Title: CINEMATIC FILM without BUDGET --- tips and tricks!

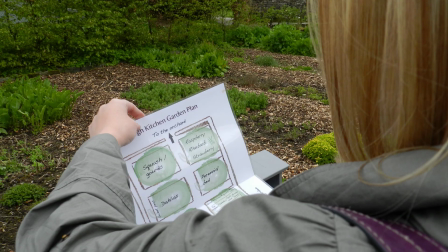493s
The general rule is that if you want to show something through the eyes of a bystander person,
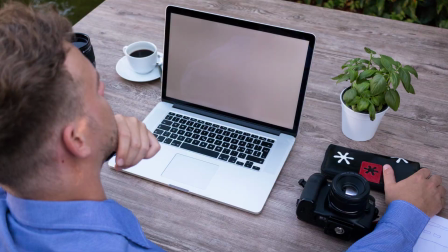499s
then the camera should not be static, but if a person is alone at home watching TV,
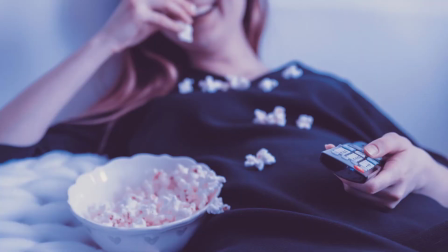504s
then the tripod is very much okay.
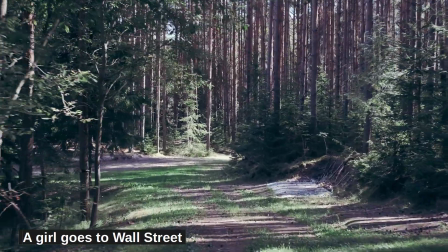506s
When a person is riding a bicycle and you're looking through her eyes, then you should shake the camera a bit more.
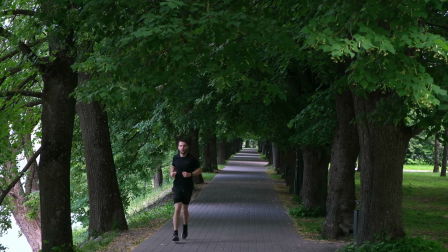513s
I like to hold the camera steady when the scene is busy and something moves around, and move the camera when the scene is steady.
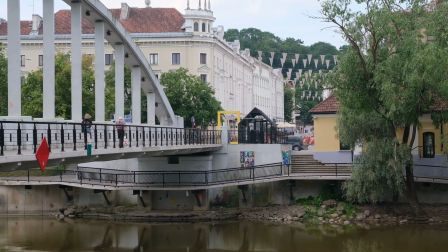522s
However, every combination is fine to test. Use your imagination.
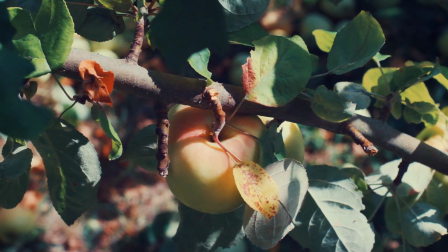527s
People are often after the so-called cinematic footage.
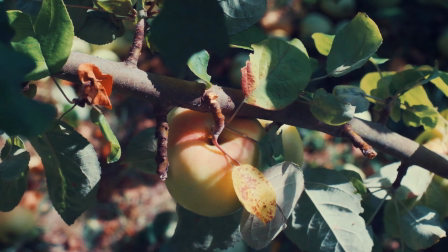531s
Again, they want to recreate what they've seen in Hollywood movies, especially in slightly older ones.
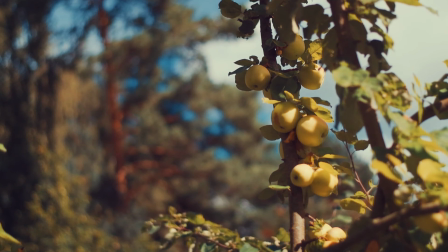537s
And I agree this does look professional. But what is a cinematic look?
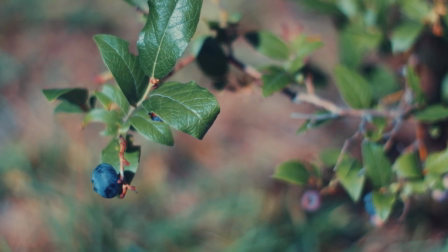542s
I'll produce a special video on that one day because it's more complicated.
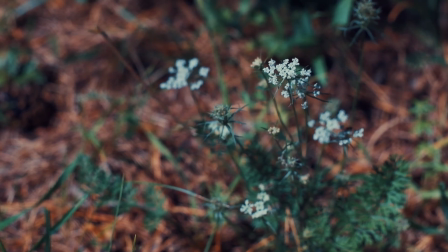546s
It's more than just the frame rate of 24 frames per second seen in most Hollywood movies.
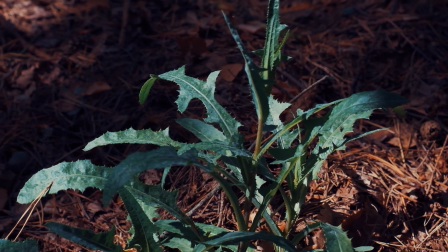551s
The cinema feel comes from a combination of pro camera moves, careful lighting, washed out color, slow frame rate,
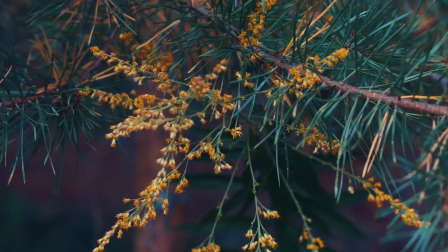560s
large lens aperture, powerful soundtrack, often use of fog and smoke, and a list of other things.
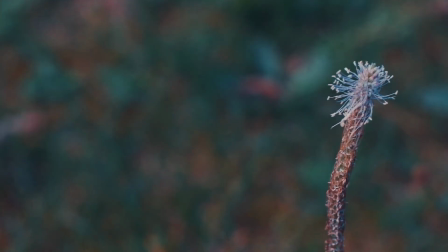568s
It's a synergy of things rather than one feature you could directly pinpoint.
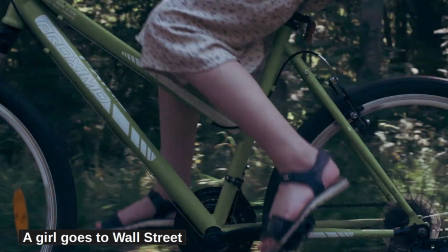573s
I went with 25 frames per second,
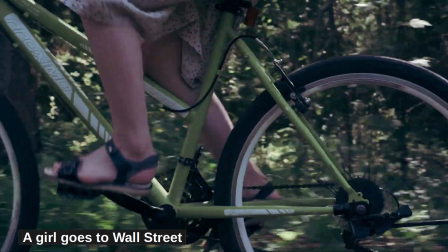575s
and then slowed my footage down to 24 frames per second in post-production to add a tiny bit of timeless feel.
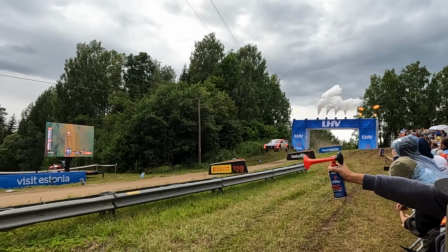584s
You can film at faster frame rates and then get even more slow motion in those more epic moments.
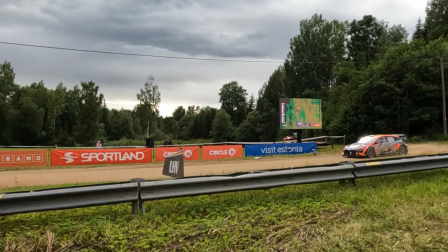590s
Slowing down your video can do wonders sometimes. I went with larger apertures to get better bokeh.
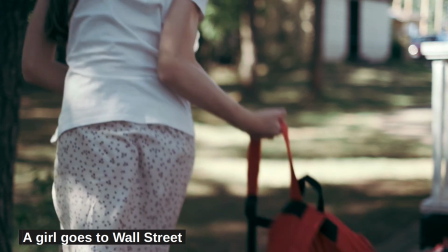598s
Blurry backgrounds let your actor pop out and the result is more mystical.
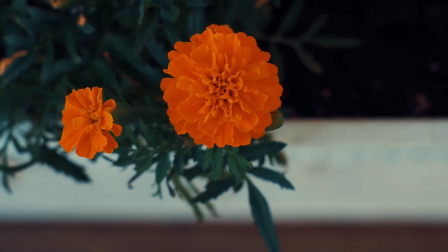603s
The f-stop of 2.8 is the so-called cinematic f-stop, often used in movies. However, depth of field is what we're trying to modulate here,
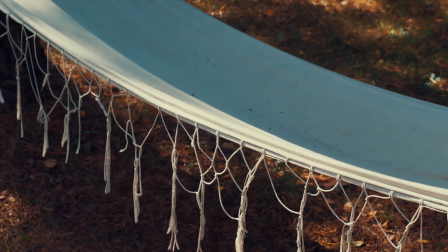614s
and this is also a function of how close your subject is relative to the background and also to the focal length of the lens.
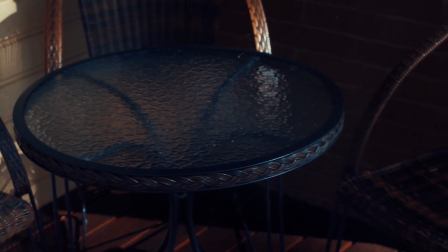623s
So I find I need to play with the aperture and not keep it at 2.8 all the time.
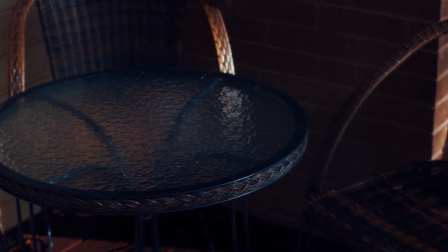628s
If the subject is further away from me and I want a better bokeh, I need to increase the aperture.
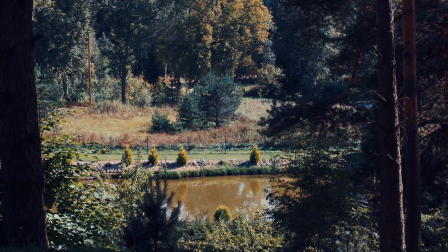635s
Things are a bit simpler with shutter speed. We can spend time talking about it much more, but my best advice is to keep it at twice the frame rate.
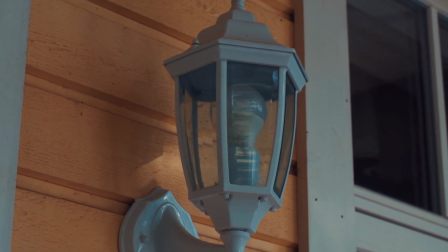644s
This will give you just the right amount of motion blur.
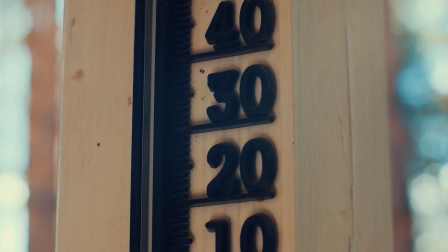647s
For example, if you film at 25 frames per second, keep your shutter speed at 50.
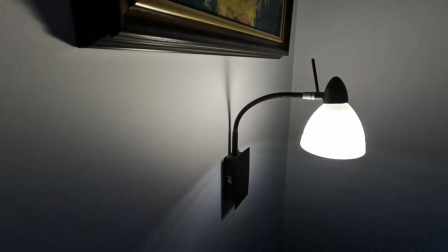653s
I didn't film under artificial light, but if you do, you need to consider flickering issues.
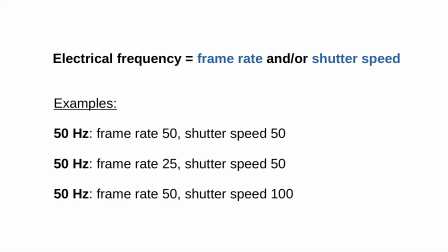659s
You'll want your shutter speed or frame rate to be the same as the frequency of the electrical system in your country. Or it should be that value divided or multiplied by an integer. This is how you can get rid of the flicker.
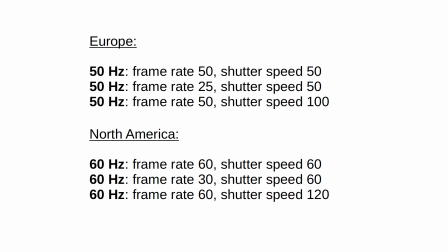674s
Electrical system in the EU is 50 Hz, but in North America it is 60 Hz. Since I'm in the EU, 25 frames per second and shutter speed of 50 are ideal for me.
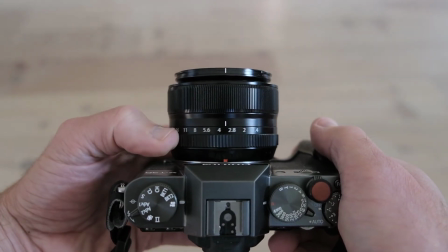686s
We talked about aperture and shutter speed. This means that ISO should be next.
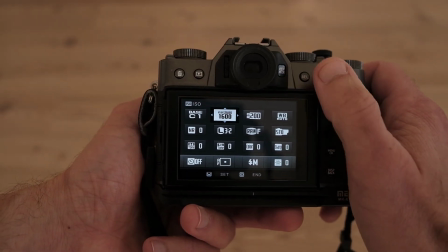691s
I would fix my ISO at a value that produces the cleanest picture.
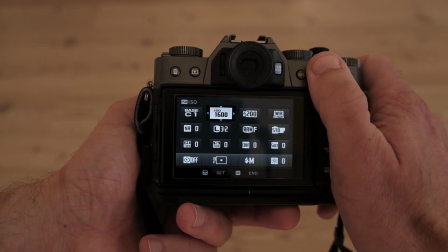696s
Note that this is not necessarily the lowest value. For my Fuji X-T30, I like 640.
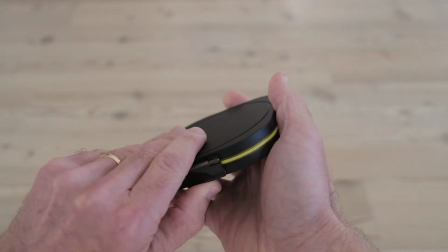703s
If your aperture, ISO and shutter speed are fixed, how do you then control your exposure?
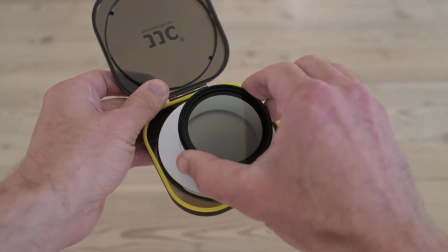709s
I do it with variable ND filter, and I'll put a link down below once I produced a special video on ND filters.
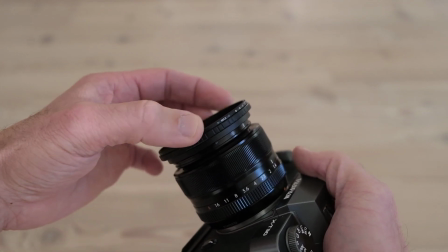718s
I turn the filter in front of the lens until the exposure is right.
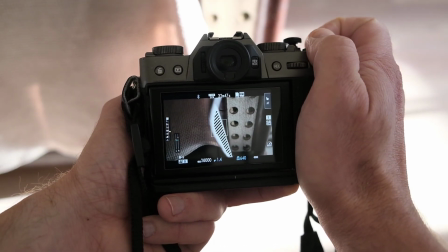722s
I use Zebra either at 95% or 100% to decide when the exposure is right.
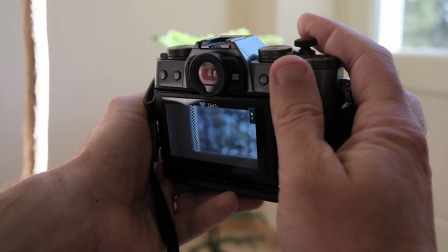730s
The problem is that the variable ND filter will change its properties when you turn into or away from the light source.
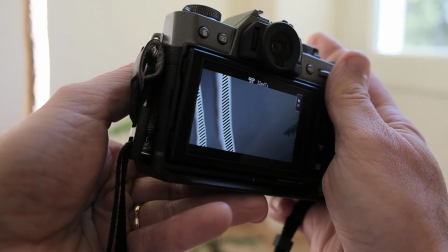738s
What you need to avoid more than anything is jumps in exposure.